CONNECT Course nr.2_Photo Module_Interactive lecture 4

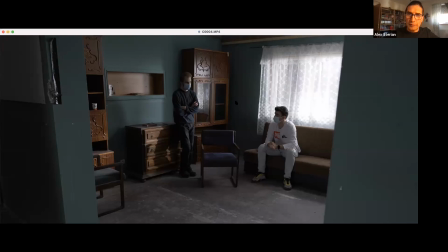18:03 have 4 different light sources here, actually 5, as I remember. So it's one which is lighting the whole window, and then there's a light effect, which is very straight on this kind of cabinet here and chair.
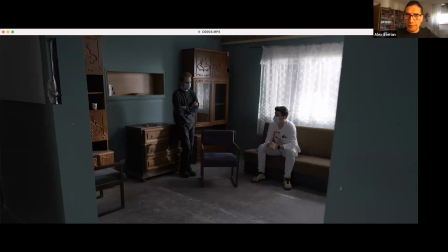18:22 And there's another one inside the room, and it's a fill light on the character itself. So as you can see it here, when the character on the left is sitting, is having a very defined
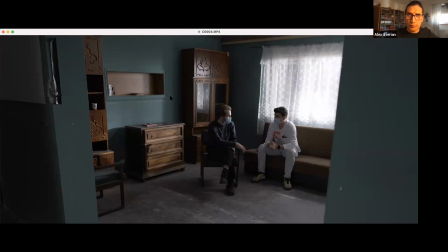18:39 backlight, and the whole scene looks or feels very contrasty as a feeling. When we reduce the first light,
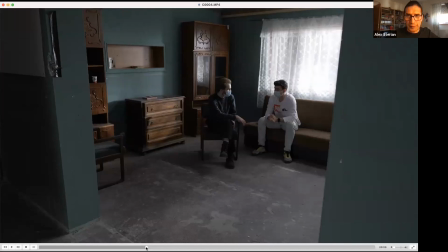18:56 and we see that again here. So this is with it, and now it's on. It's off, sorry. So on, off. The feeling is totally different because we miss that lighting accent, which brings more
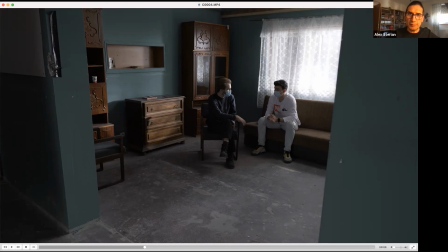19:15 three-dimensionality to the scene. Either if the position of the camera and the lens was a very wide lens, will emphasize good enough the whole environment here. So this is without that light.
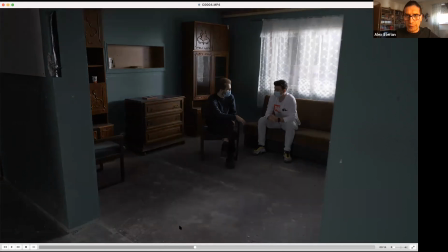19:31 Next one, there are 2 lights which are turn off inside.
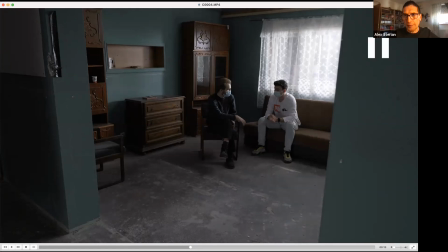19:41 The first one is let's say the sky light, and you can see it here through the curtain.
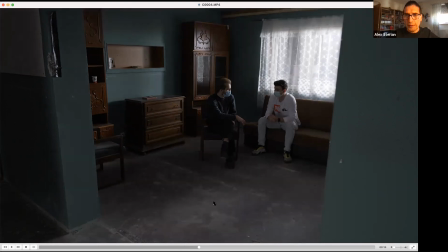19:49 There's a different contrast, and this is the light I told you about. We use it from interior to light the atmosphere here. So this is just one light, actually 2 lights. So it's just the key light and the fill light.
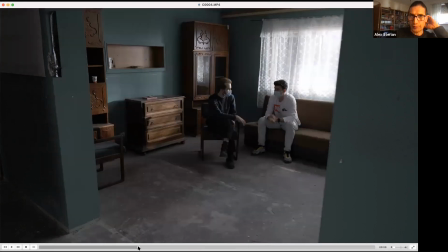20:09 The problem is the feeling which we had it before on this kind of environment is totally different than this one here,
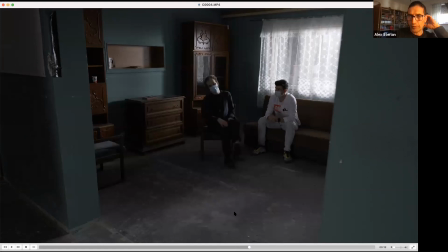20:18 or this one here. Yeah, because first of all, the contrast is totally different on the 2
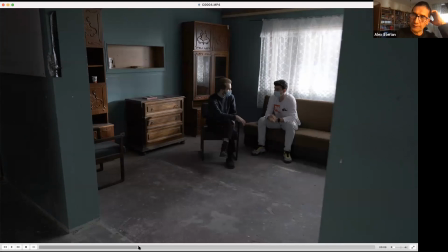20:27 situations, and the contrast itself is defining the time of the day, or the feeling of the time of the day we expect to see it in the room. So
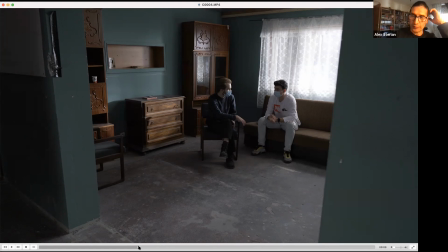20:41 getting back to the first example and explanation, this is a situation made in studio. It's not a real location, and because on the real location we have the windows, and the windows itself can produce parts or
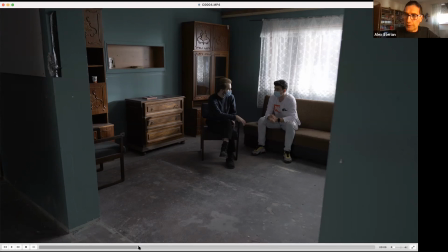21:01 something from the light effect we want to use in that interior. So here we don't have any lights. We just use all the lights we imagine or we wish to use for this light effect,
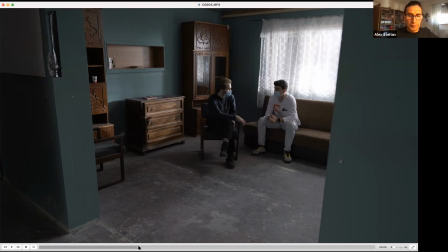21:20 and therefore we trying to reproduce the feeling which in an interior daylight we expected to have it.
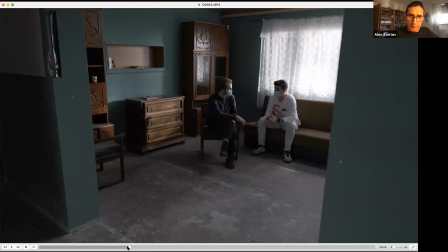21:35 So again, this is how the whole thing again started here. Look at the light effect on his face and on this cupboard here. That's the first one which turns off here.
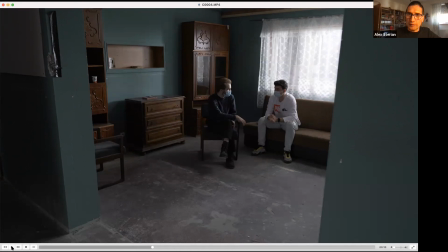21:54 That's the first feeling, and the differences is very big, because if you see how it is with it and how it is without it, there's a big differences on the feeling.
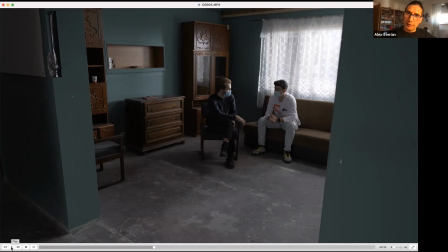22:09 Again, we still have several more lights to light this scene, and as I told you, we have 3 lights outside the window and 2 lights inside this room.
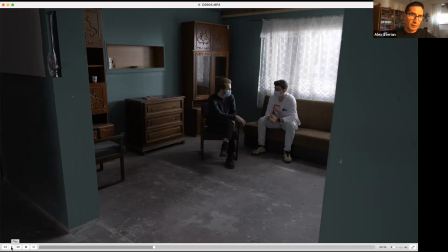22:25 One which is mostly making an effect, supplementary effect from the window, and there's a fill light which is coming from the camera left here. So now we're going to see it again, how those lights are turned off.
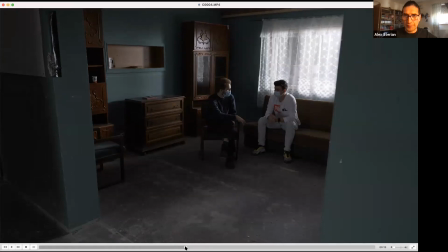22:46 So first it's the skylight.
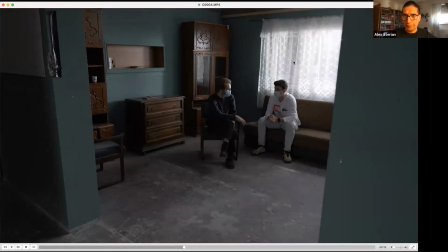22:51 If you notice here, if you look at the curtain here, yeah, that's the skylight turn off, and now the interior light is turned off.
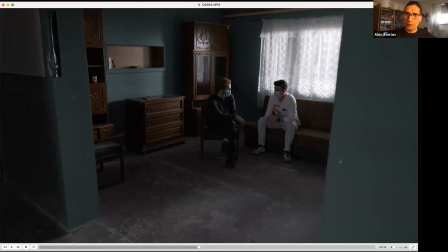23:03 And this is the lighting scheme with just 2 lights. One, let's say the base of the lighting effect, which is the key light, and the fill light, which is coming from the left here. But the contrast overall is too big for, let's say,
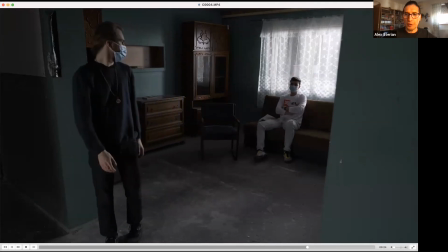23:23 underlining an atmosphere which it might be credible to be a daylight interior in this room. So regarding the differences between how it was and how it is now,
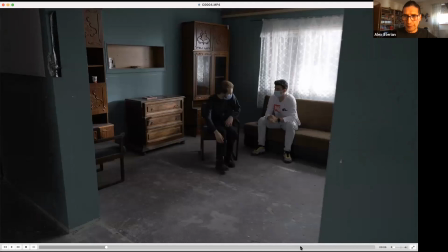23:38 we just look at these different situations.
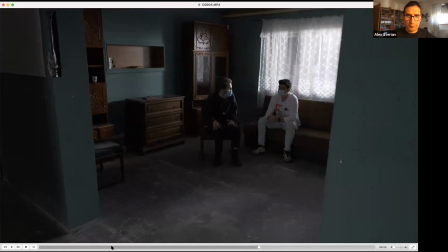23:44 Let's say, let's have the guy sitting, this one and this one, which of course they are very, very different.
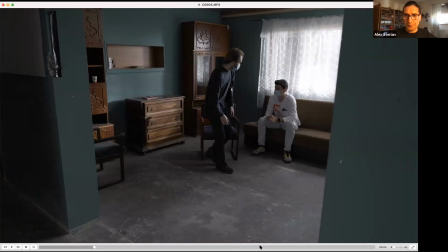23:52 As first, the overall contrast and
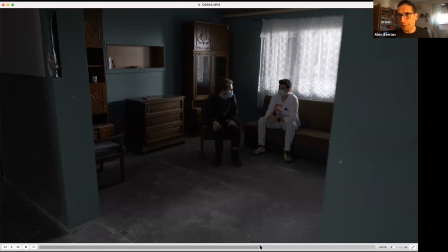24:00 the feeling of having a light effect which is credible for an interior daylight scene. Do you have any questions about this? Not yet. I will show you now the next one, which is, I think, very interesting as well, because it shows different kind of light effect, which is not soft at all. So the first example was a very soft light effect, or wait a second. Right.
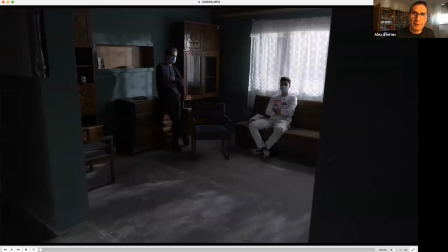25:03 So the difference is because before between what was and what is now, it's the quality of the light. This is a different quality because, as you can see it here, we feel the shadows of the curtain projected on the walls and on the floor.
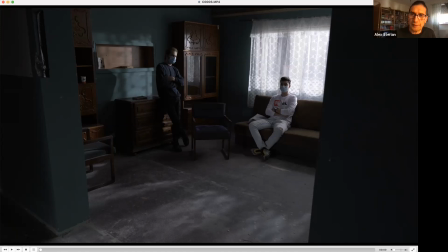25:23 And before, we didn't have this kind of very hard light, let's say an interior hard light situation.
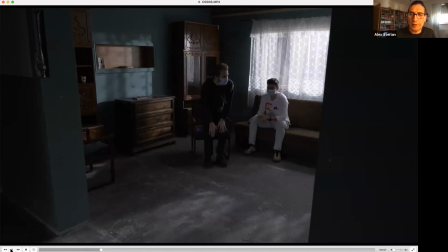25:40 And because of that, we didn't need any adding more light effects in this interior. We just had the skylight and the interior light here being turned on. So we have less than
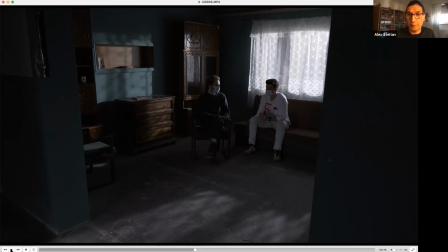25:58 6 lights we had it involved before. Now we have just 4 lights.